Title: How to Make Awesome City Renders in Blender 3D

Hey, what's up? My name is Yak, and in this video, I'm going to show you how to make awesome city renders like this.
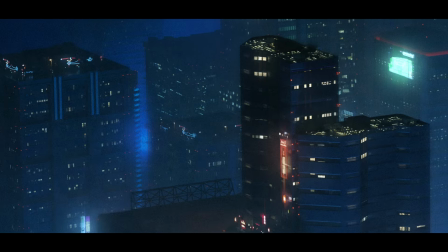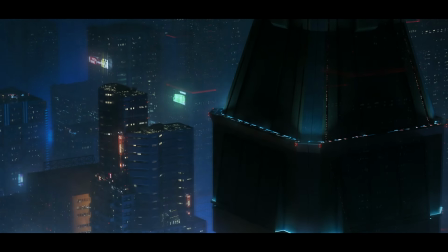I'm not only going to show you, but I'm going to hopefully teach you some things to keep in mind so that you can make your own original scenes and even build out a whole world. Let's get into the video. So when you're making a city render, there's a couple of things that will influence the impact of your render,
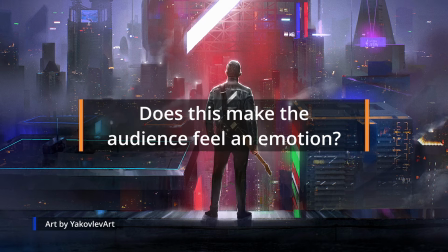32s
which are, does this make the audience feel something, and does it make them curious to see more?
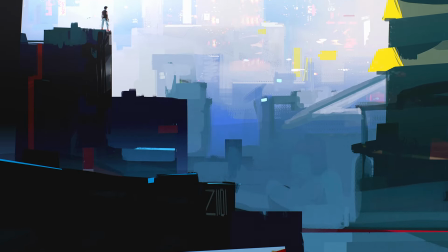40s
When you leave some areas in shadow or obscured in some way, it creates room for that curiosity to build.
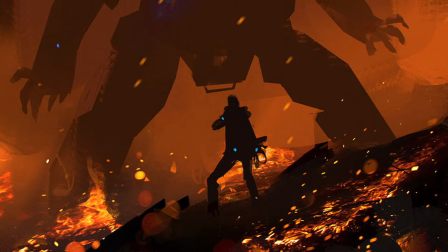48s
And this is an advantage to us artists because we don't have to show all of the really cool stuff all at once.
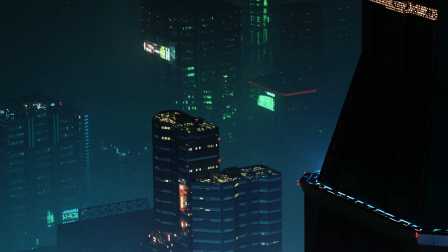54s
We only have to show a portion of the city,
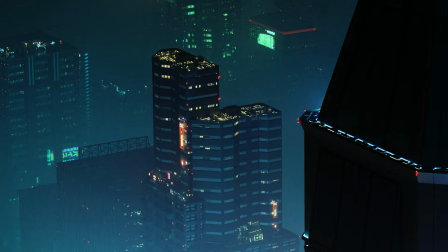57s
some of the activity that's going on in that portion, and then hint at other stuff going on elsewhere or in the distance.
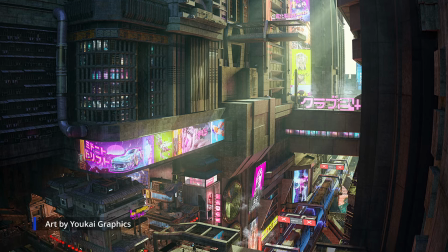65s
Some awesome examples from creators that I follow, like this is like a gigantic view of the whole city,
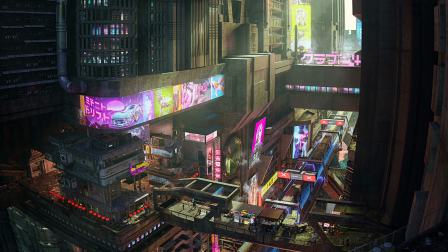72s
but it's kind of tunneled down into a specific section.
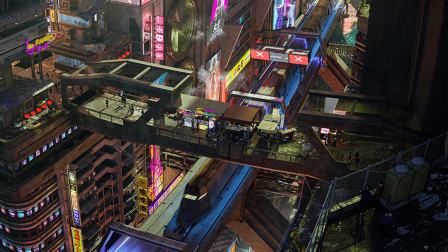75s
So you kind of get hints of things at the side of the frame, things beyond kind of like what the focus is here.
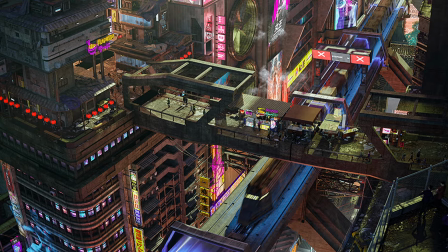82s
And it really makes me wonder like what's around that corner or what's behind this thing that's in the foreground.
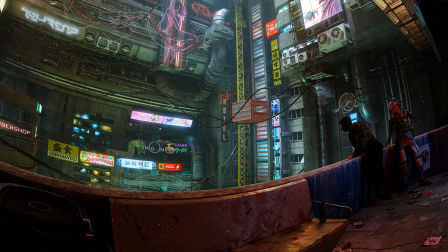89s
And so that's really good. You know, that's like driving that curiosity, and it makes me want to see more.
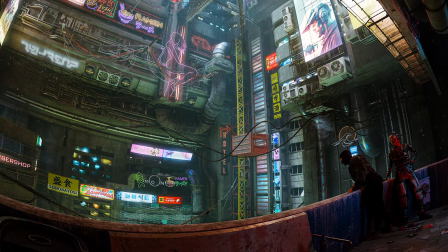94s
It makes me curious. It makes me even build my own story about what could be happening here.
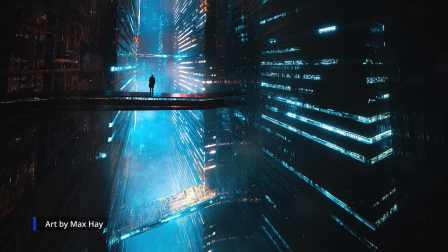99s
Other great examples are renders like this. These are really vibrant and bright and kind of got this like sense of epic scale.
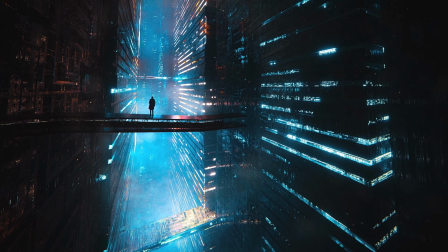107s
And you get that scale reinforced to you because there's a human in these renders. So you can really feel, you know, like I'm a human, this person's a human,
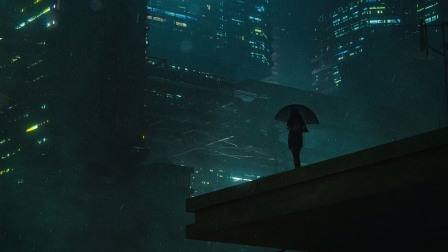115s
and I can kind of put myself in the shoes of that character and kind of imagine what it would be like to stand in a place like this. Now let's see how we can apply all of this to our scene in Blender. So first, I think we should decide on a focal point or a landmark piece for our city.
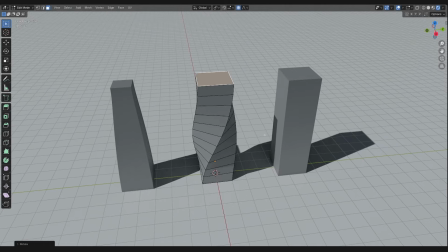130s
A lot of cities in real life and in video games and movies have iconic buildings.
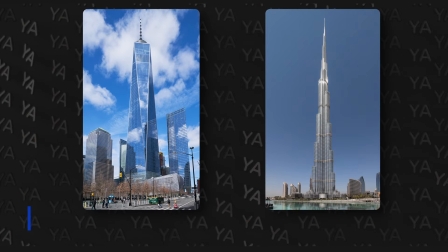135s
A couple of great examples are the One World Trade Center in New York City, the Burj Khalifa in Dubai,
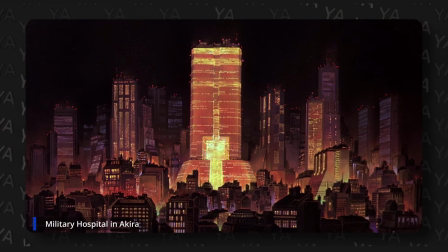142s
Tyrell HQ in Blade Runner, the hospital in Neo Tokyo from Akira, peach trees in Mega City from Judge Dredd.
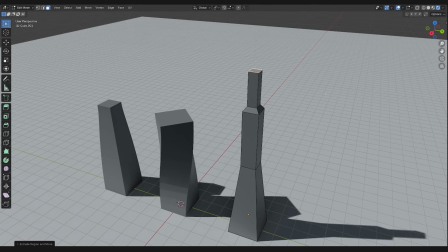150s
You can have one or multiple buildings like this in your city, but in my render, I'm just gonna stick with one.
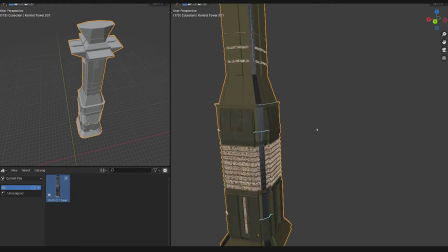156s
For my scene, this is the building I made. It's actually based on concept art from a really old personal project of mine.
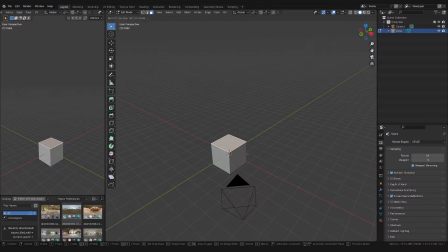163s
I made this building using the same methods I show in my previous videos, which I'll link down below.
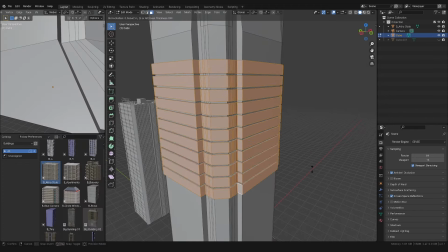168s
If you want to see the full process of how I made this building, that'll go up on YouTube eventually.
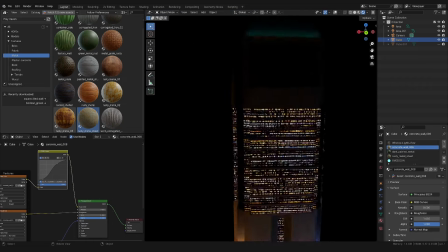174s
But if you just can't wait, you want to see it now, and you want to get this building for yourself, you can get that on my Patreon.
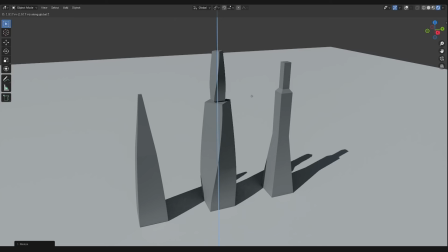182s
When you're making a city around a building like this,
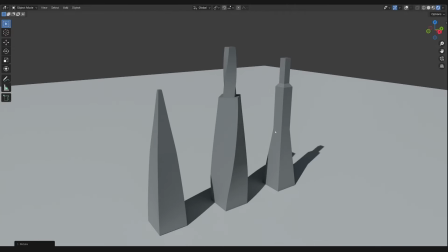185s
the building itself should have an interesting design and also be one of, if not the largest buildings in your city.
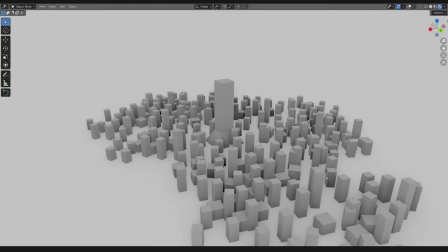194s
This will do three really important things. It'll establish the city center.
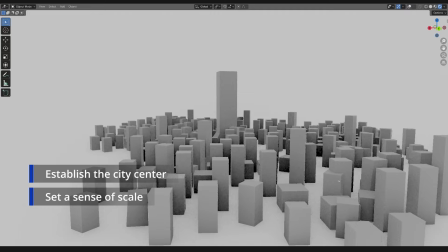199s
It will help the sense of scale, giving you and the audience an idea of how big and important the building really is.
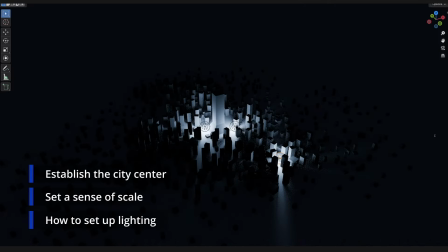207s
It will let you know where to put the brightest lights and other landmarks relating to your city or the world.
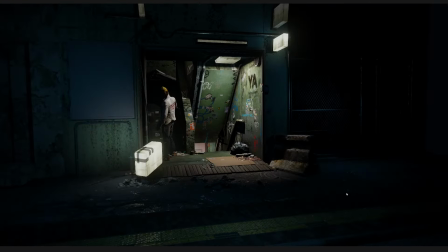217s
Whenever I'm making artwork, I think about this stuff all the time.
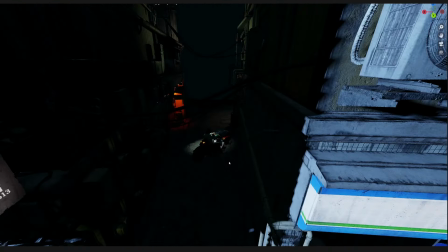219s
Even if it doesn't end up in the final render, thinking about what the world outside of your camera looks like will give you a lot more ideas to play with,
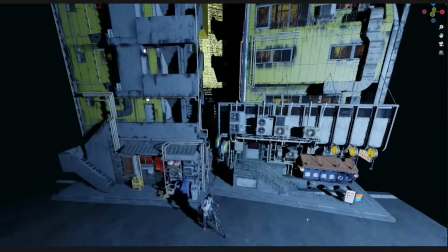228s
a lot more opportunities for new angles and composition,
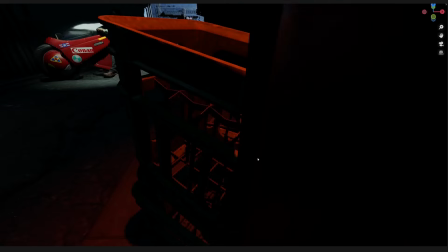231s
and it will give the audience little clues that there is more going on outside of the camera.
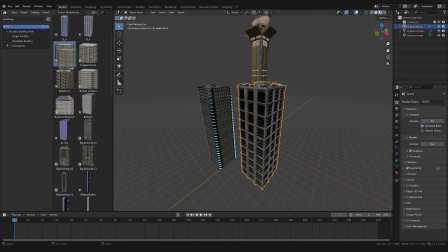239s
With those three rules in mind, let's populate our city with more buildings.